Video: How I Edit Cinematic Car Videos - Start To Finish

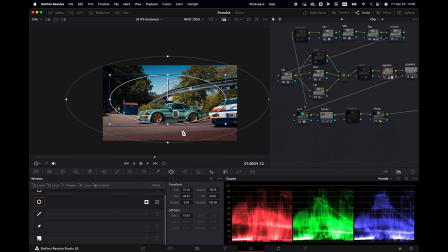Then for the vignette, we go to this tab right here. This is standard set in my node tree.
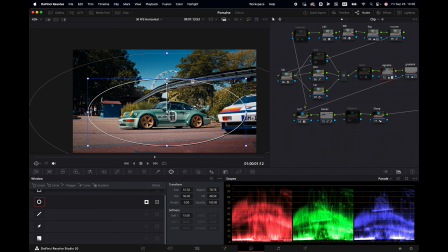Usually I just put it on the car or the area from the car that I want to affect.
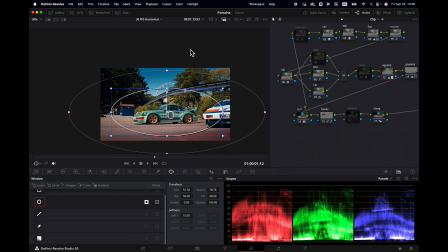So what it does basically is it's gonna darken the outside of your vignette.
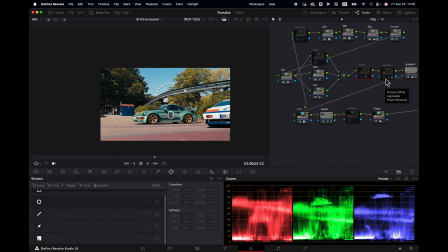It's a world of difference. And this is how it looks before. This is how it looks after. You might want to change it.
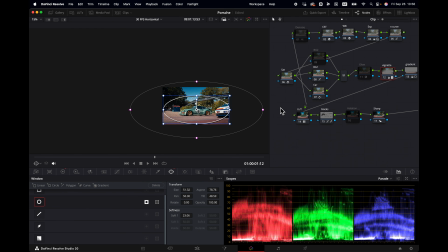I do like to make it big enough, and I like to soften it completely, because the goal is that you don't actually see that there is a vignette.
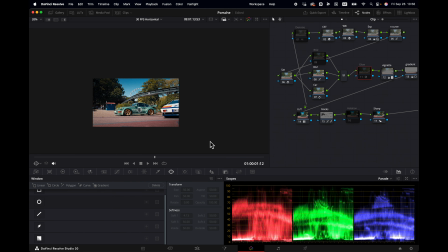You want to have it very subtle. So something like this looks good for me personally. And if you have a lot of movement in your shot, you can always track it with this button right here.
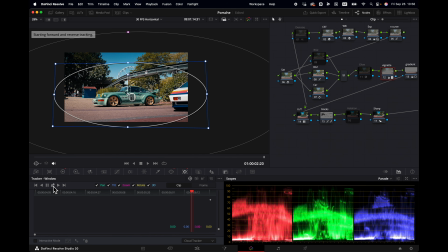Let's just give it a shot. There we go.
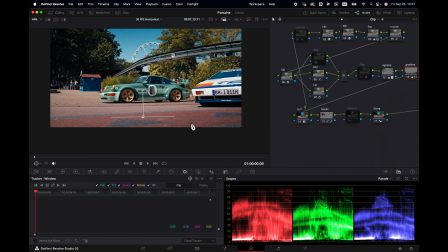And then for the gradient, I usually like to kind of make the lower part of my image a little bit darker. So it's the same principle. We have the gradient wipe right here, and then I'm gonna set it here. And you can make it softer, just like this.
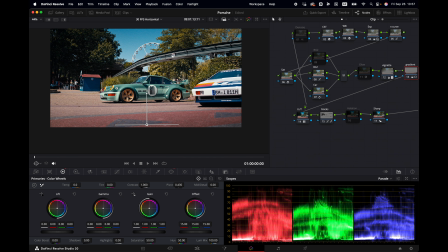And then what I did here was just drag down the offset somewhere like here. Again, you want to make it subtle, not too aggressive. So something like this.
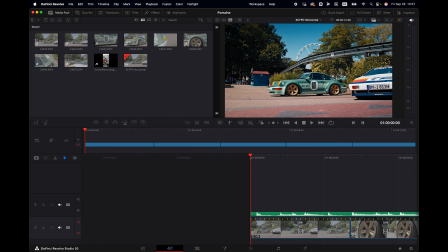And I would say that's it for this shot. Denoise, we're gonna do it completely at the end.
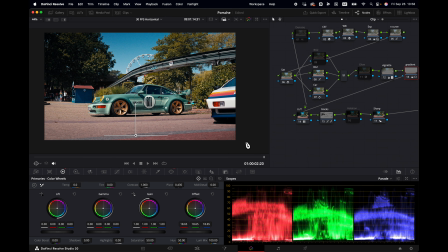And now to match our color grade to all the clips, what I'm gonna do is we go to the color page,
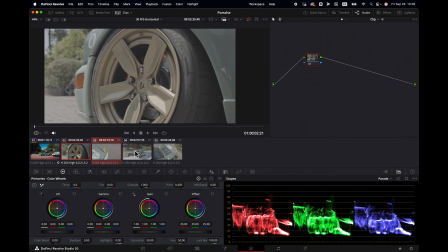select clips, and then I'm gonna select this one, command this one, this one, this one, and then I'm gonna hit right click, apply grade.
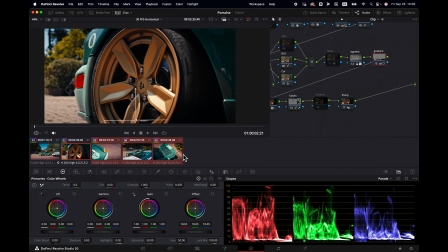Then you have the same grade exactly copied from this one.
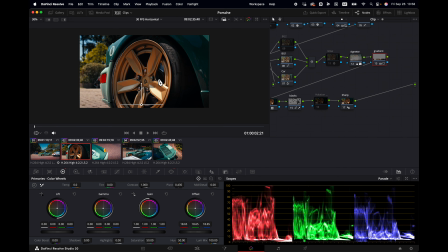Of course, you have to make some changes in exposure, in vignette, in gradient.
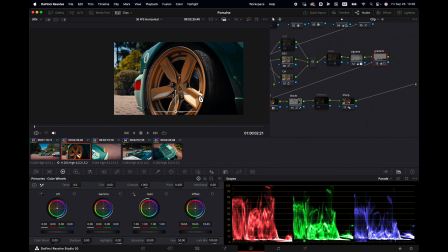So let me walk you through. So let's turn off this for a moment.
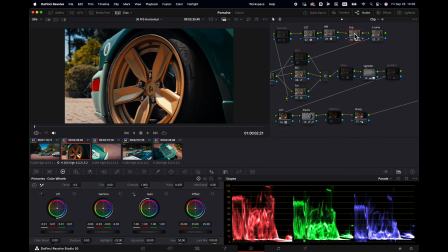We are going first to the exposure. Usually I just change the exposure if necessary. I'm gonna bring up the exposure just a little bit. I'm gonna bring down my gamma a little bit.
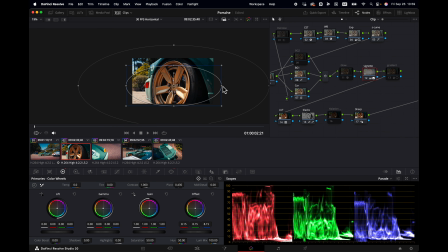And then I have to change the vignette, because here the shape is also completely different. Something like this, good for me personally. So it draws more attention towards the rim. And we might also want to track this window. There we go. Let's move over to the next one.
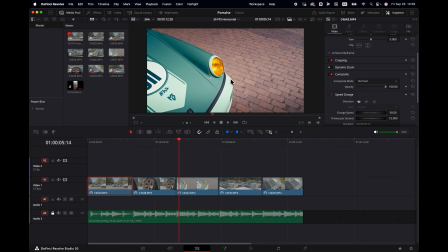But first, I'm gonna reframe this shot.
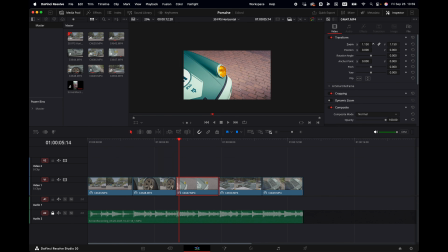So we're going back to the edits page, and I'm gonna zoom in like this, and I'm gonna set it more to the right. So we can set it somewhere on like the rule of thirds. So we have some empty space here, but not too much. And we have this part nicely in frame.
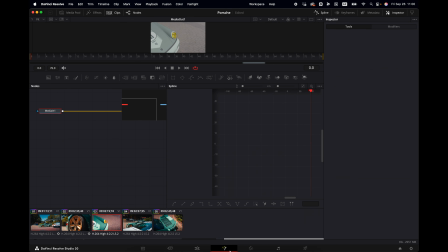So something like this. And now we're gonna make it ultra smooth.
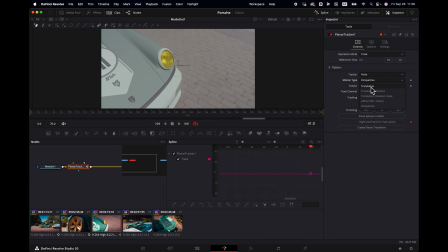And we're gonna do that with the planar tracker. We're gonna set to translation, and then we're gonna draw a mask. Make sure you connect it here, that it's connected. We're gonna hit set, and then track backwards, and then forward.
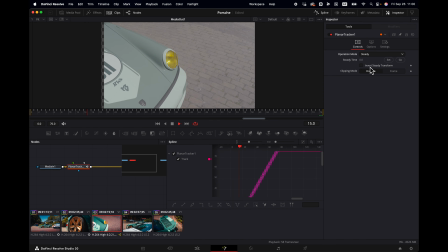Then we're gonna hit steady, and poof, extremely smooth.
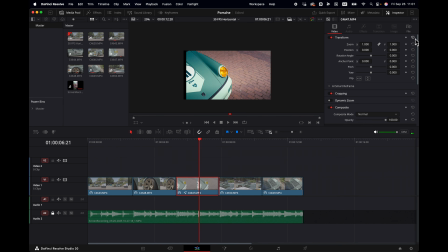Now it can be, if you use this feature, that you have black borders like this. Just zoom in your image or reframe it to get rid of the black borders. So go back, we zoom it in.
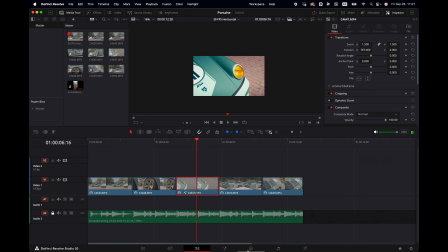Okay, looks good. So now let's continue the grade from this one.
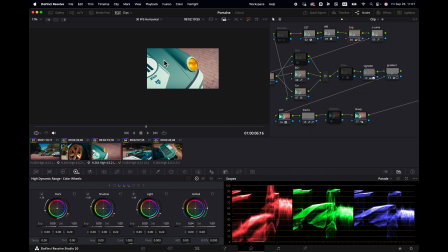Let's start with the exposure. I'm gonna bring it down a little bit because it's just too much. Something like this, better. And then we're gonna fix the vignette.
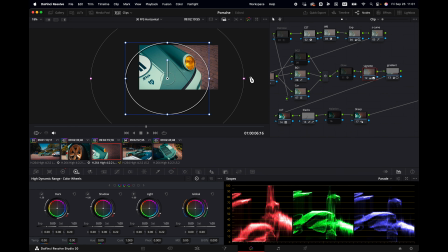So here I actually want this part to be a little bit darker. Something like this looks good. And again, we're gonna track it just like this. The gradient stay. And for the rest, I think that's fine. Let's move over. This one looks good.
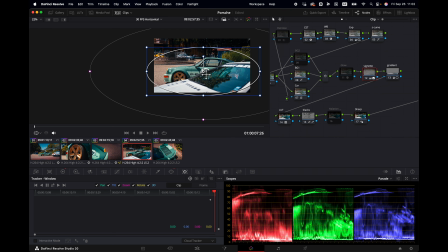Let's just check the vignette. It's nice. I'll make it a little bit bigger.